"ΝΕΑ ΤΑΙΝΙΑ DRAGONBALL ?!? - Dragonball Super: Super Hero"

Το teaser που πήραμε δεν ήταν τόσο teaser ταινίας, όσο teaser για νέα visuals,
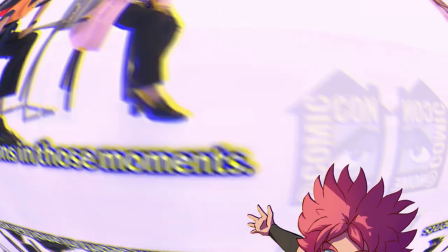8:22 μιας και επέλεξαν να αναπαράγουν το πρώτο teaser από την ταινία του Broly, όπου και εκείνο με τη σειρά του είχε τον ίδιο στόχο.
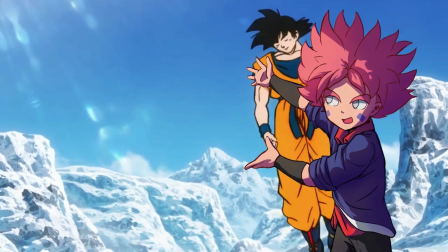8:27 Δηλαδή κυρίως να μας δείξει ωραία visuals, αλλά αντίθετα με αυτό εδώ, με λίγη περισσότερη βάση στο να χτίσει μυστήριο για ό,τι έρχεται.
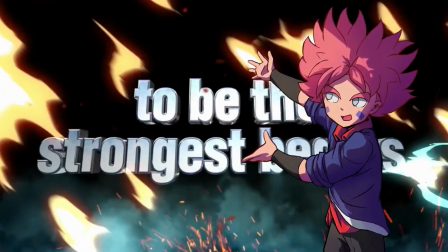8:33 Γιατί ο Goku πολεμάει στους πάγους? Ποιος είναι ο αντίπαλος? Ήταν ένα visual trailer με μικρές λεπτομέρειες ώστε να μας κινήσουν το ενδιαφέρον.
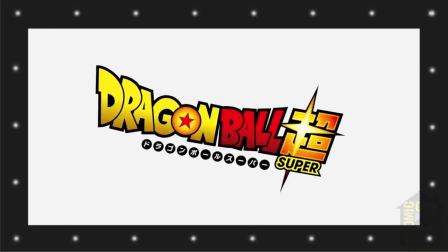8:40 Αυτό εδώ αντίθετα ήταν κυριολεκτικά ένα μοντέλο που κινείται με... Okay, θα το παραδεχτώ.
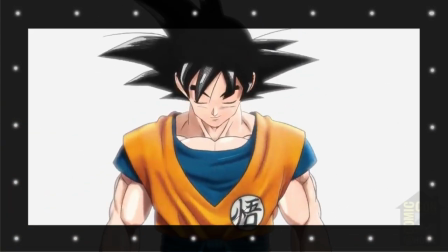8:44 Πάρα πολύ ωραία κίνηση. Με την κάμερα να περιστρέφεται γύρω του σε ένα λευκό background. Δεν αφήνει τίποτα στη φαντασία και δυστυχώς ο τίτλος δεν εμπνέει.
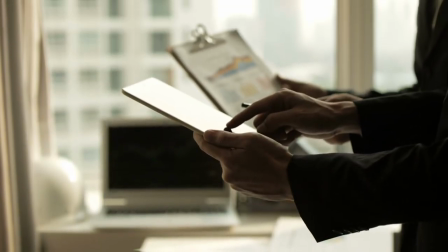8:52 Είναι ένα συνηθισμένο teaser που θα έδειχνε σε επενδυτές που προσπαθείς να πεις να δώσουν τα λεφτά τους. Όχι σε anime fans.
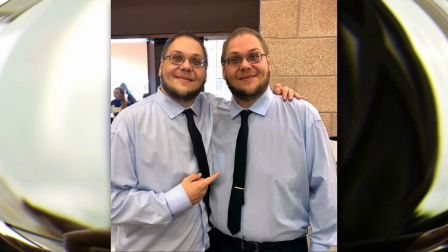8:58 Άρα ελπίζω ότι όταν θα κυκλοφορήσει το πρώτο trailer θα μας αφήσει με αρκετά ερωτήματα αλλά και με ελπίδα για την ταινία. Αλλά πρώτα πρέπει να σχολιάσουμε την πέτρα του σκανδάλου. Τα 3D.
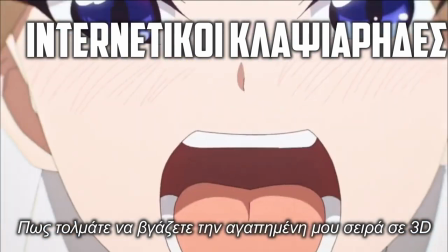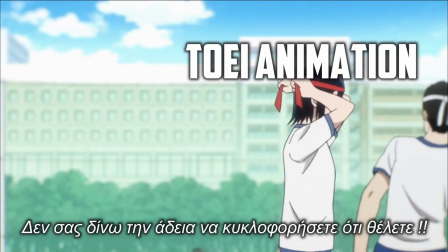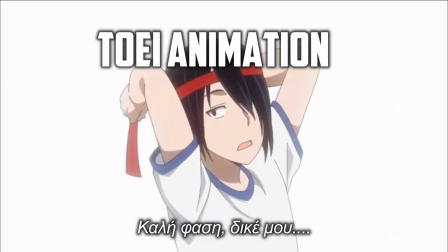9:21 Ουρουσέ, μπάκα.
Ξέρω ότι είστε τρομαχμένοι για τους λάθος λόγους και για να σας ηρεμήσω, θα πάρω ένα κομμάτι από το βίντεο που ετοιμάζω για τα Attack on Titan και θα το χρησιμοποιήσω εδώ πέρα.
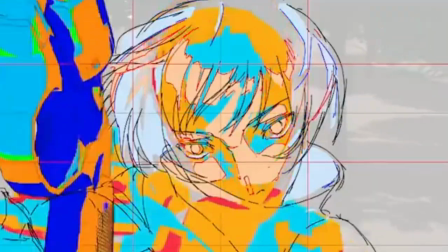9:34 Τα κύρια στυλ animation που συνήθως βλέπουμε σε ένα anime είναι το 2D animation ζωγραφισμένο στο χέρι και το 3D.
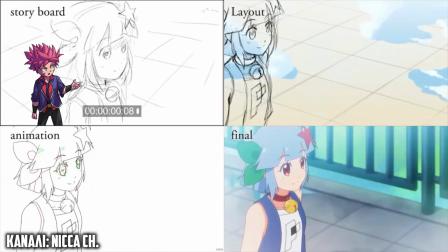9:40 Το 2D animation ξεκινάει με ένα σενάριο το οποίο συνέχεια εξελίσσεται σε storyboards. Τα storyboards γίνονται layouts, τα οποία συνέχεια χρησιμοποιεί ένας animator για να ζωγραφίσει τα frames.
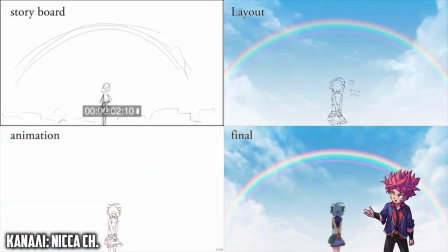9:48 Αυτά διορθώνονται, περνιούνται σε υπολογιστή, χρωματίζονται και προσθέτονται φίλτρα και εφέ. Αντίθετα, το 3D Animation λειτουργεί πιο πολύ με τις αρχές του κουκλοθέατρου.
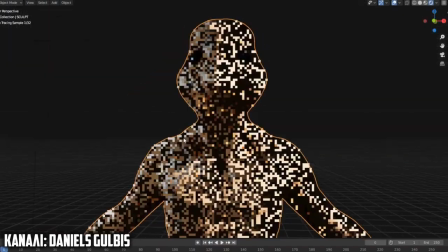9:57 Ο 3D Animator φτιάχνει ένα μοντέλο σε έναν υπολογιστή, το οποίο είναι η μαριονέτα του και μπορεί να το κουνάει όπως αυτός θέλει.
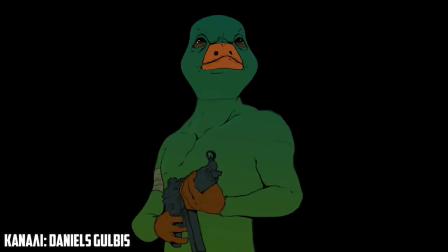10:03 Αυτό σημαίνει ότι δουλεύει σε ένα 3D περιβάλλον, με αποτέλεσμα να μπορείς να τοποθετείς την κάμερα όπως εσύ θες και όπου θες.
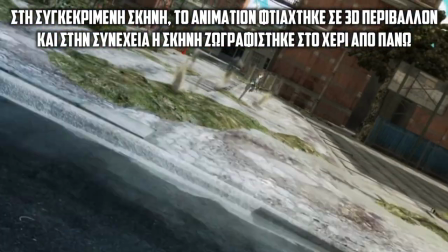10:09 Μια κίνηση της κάμερας που για έναν 2D Animator θα έπαιρνε μήνες, είναι πολύ πιο απλή δουλειά για έναν 3D Animator σε ένα 3D περιβάλλον.
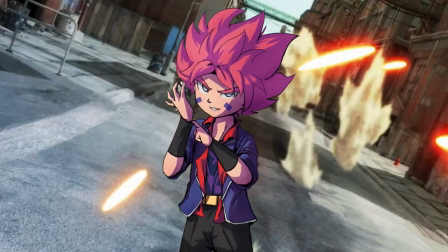10:16 Άρα, βάσει αυτού που λέω, τα 3D πρέπει να είναι η καλύτερη επιλογή για animation, σωστά? Όχι τόσο.
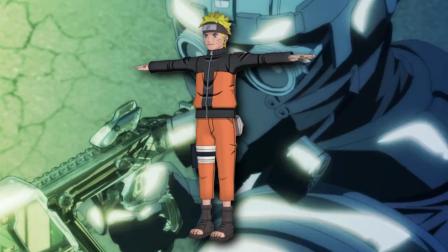10:24 Το πρόβλημα με τα 3D μοντέλα χαρακτήρων είναι ότι σχεδιάζονται με μαθηματική ακρίβεια.
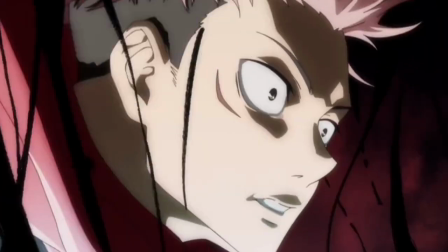10:28 Στο animation είναι σημαντικό να προσαρμόσεις το σχέδιο των χαρακτήρων στους ανάγκες της σειράς.
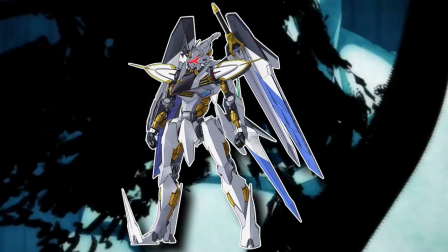10:33 Και το σχέδιο που παρέχει ένα 3D μοντέλο ταιριάζει περισσότερο σε ρομπότ που αποτελούνται από πολλές ευθείες γραμμές παρά σε ανθρωπόμορφα μοντέλα που είναι πιο στρογγυλά και ελαστικά.
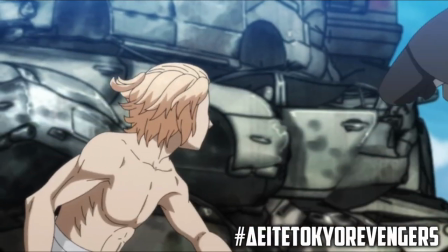10:41 Το μεγαλύτερο όμως πρόβλημα δεν είναι τα μοντέλα, αλλά τα frames ή αλλιώς καρέ.
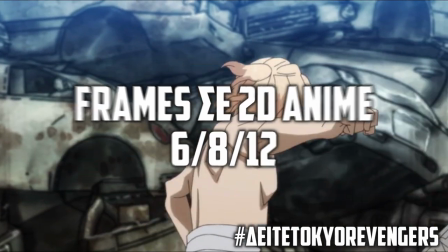10:46 Τα περισσότερα άνιμε φτιάχνονται σε 6, 8 ή 12 καρέ ανά δευτερόλεπτο.
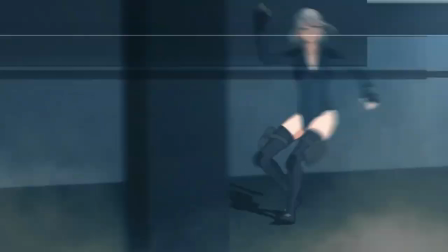10:51 Αλλά σε ένα 3D μοντέλο, όλα τα ενδιάμεσα καρέ σχεδιάζονται από τον υπολογιστή με μαθηματική ακρίβεια, δίνοντας μας έτσι κίνηση στα 24 καρέ ανά δευτερόλεπτο.
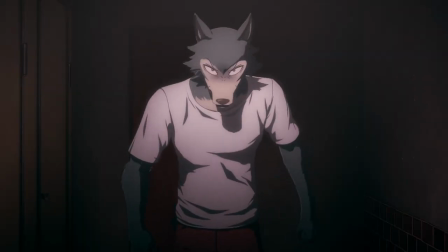10:59 Τα καλά 3D άνιμε μειώνουν τον αριθμό αυτών των καρέ σε ό,τι απαιτεί η κάθε σκηνή.
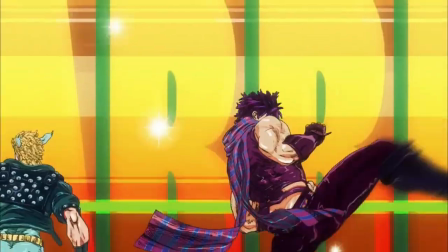11:04 Και επίσης χρησιμοποιούν απλά χρώματα, cell shading, παχές γραμμές,
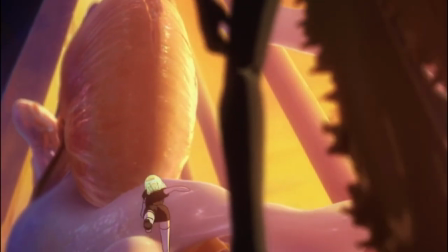11:09 όπου σε συνδυασμό με παραδοσιακά trick animation προσπαθούν να μιμηθούν το 2D style animation.
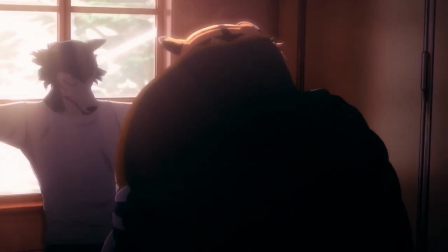11:13 Σε μια καλή παραγωγή όπως το Beastars, τα αποτελέσματα είναι εκπληκτικά. Ενώ αν δεν γίνει με τον σωστό τρόπο.
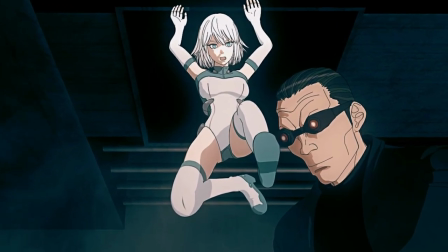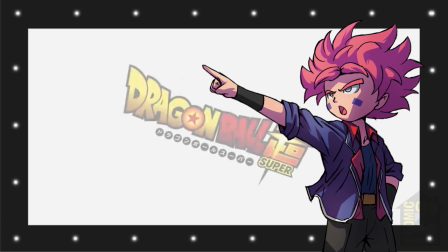11:26 Το teaser που είδαμε αντιμετώπιζε ένα τέτοιο πρόβλημα.
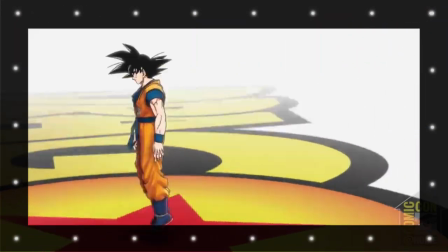11:29 Συγκεκριμένα φαινόταν ότι αν και το animation του Goku καθώς και το μοντέλο του κουνιόντουσαν μια χαρά, η κάμερα λάγκαρε.
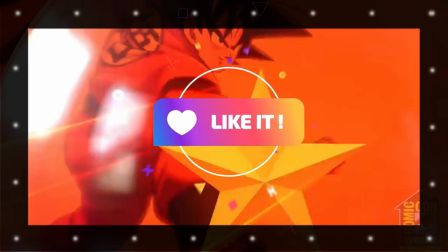11:36 Αυτό οφείλεται στον αριθμό των frames και συγκεκριμένα στη διαχείριση των frames της κάμερας.
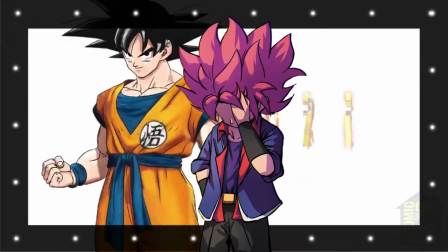11:40 Το στούντιο, για κάποιον άγνωστο λόγο, αποφάσισε να δέσει την κίνηση της κάμερας με την κίνηση του Goku.
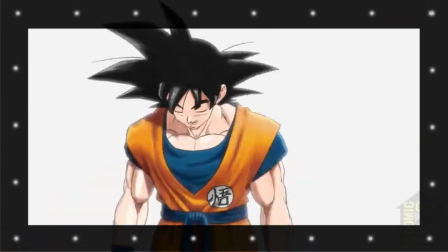11:46 Δηλαδή, όποτε κουνιόταν ο Goku ανά frame, με τον ίδιο ρυθμό κουνιόταν και η κάμερα. Πράγμα που είναι λάθος. Θα έπρεπε να αφήσουν την κάμερα να τρέχει με το δικό της frame rate, με πλήρη ελευθερία, και να την κρατήσουν χωριστά από τον Goku.
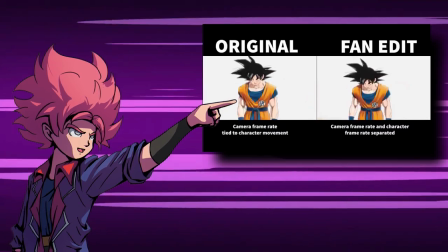11:57 Fan edits που έχουν γίνει στο ίντερνετ διορθώνουν αυτό το λάθος και δείχνουν ότι πίσω από την κίνηση του Goku δεν υπήρχε κανένα πρόβλημα.
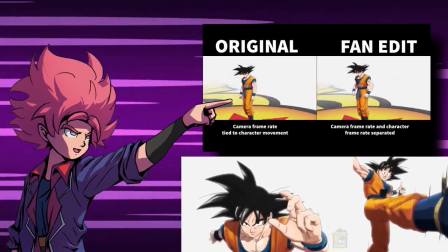12:03 Και άμα παρατηρήσετε ένα frame, βλέπετε ότι έχουν προσαρμόσει αρκετά το μοντέλο του Goku ώστε να δείχνει καλό από κάθε οπτική γωνία.
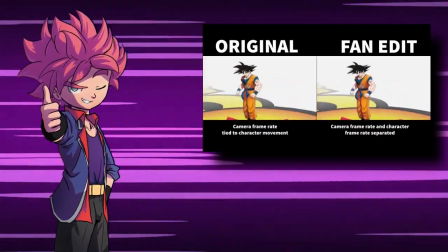12:09 Και αν υπάρξει αρκετή προσοχή στα frames της κάμερας και στους χαρακτήρες, μπορεί επιτέλους να πάρουμε ιδέες και οπτικές γωνίες που είναι πρωτότυπες για τον Dragon Ball. Γιατί ας το πάρουμε απόφαση. Το Dragon Ball έχει στιγμιότυπα και poses τα οποία χρησιμοποιούνται συνεχώς. Και όσοι βλέπετε Heroes, καταλαβαίνετε απολύτως τι εννοώ.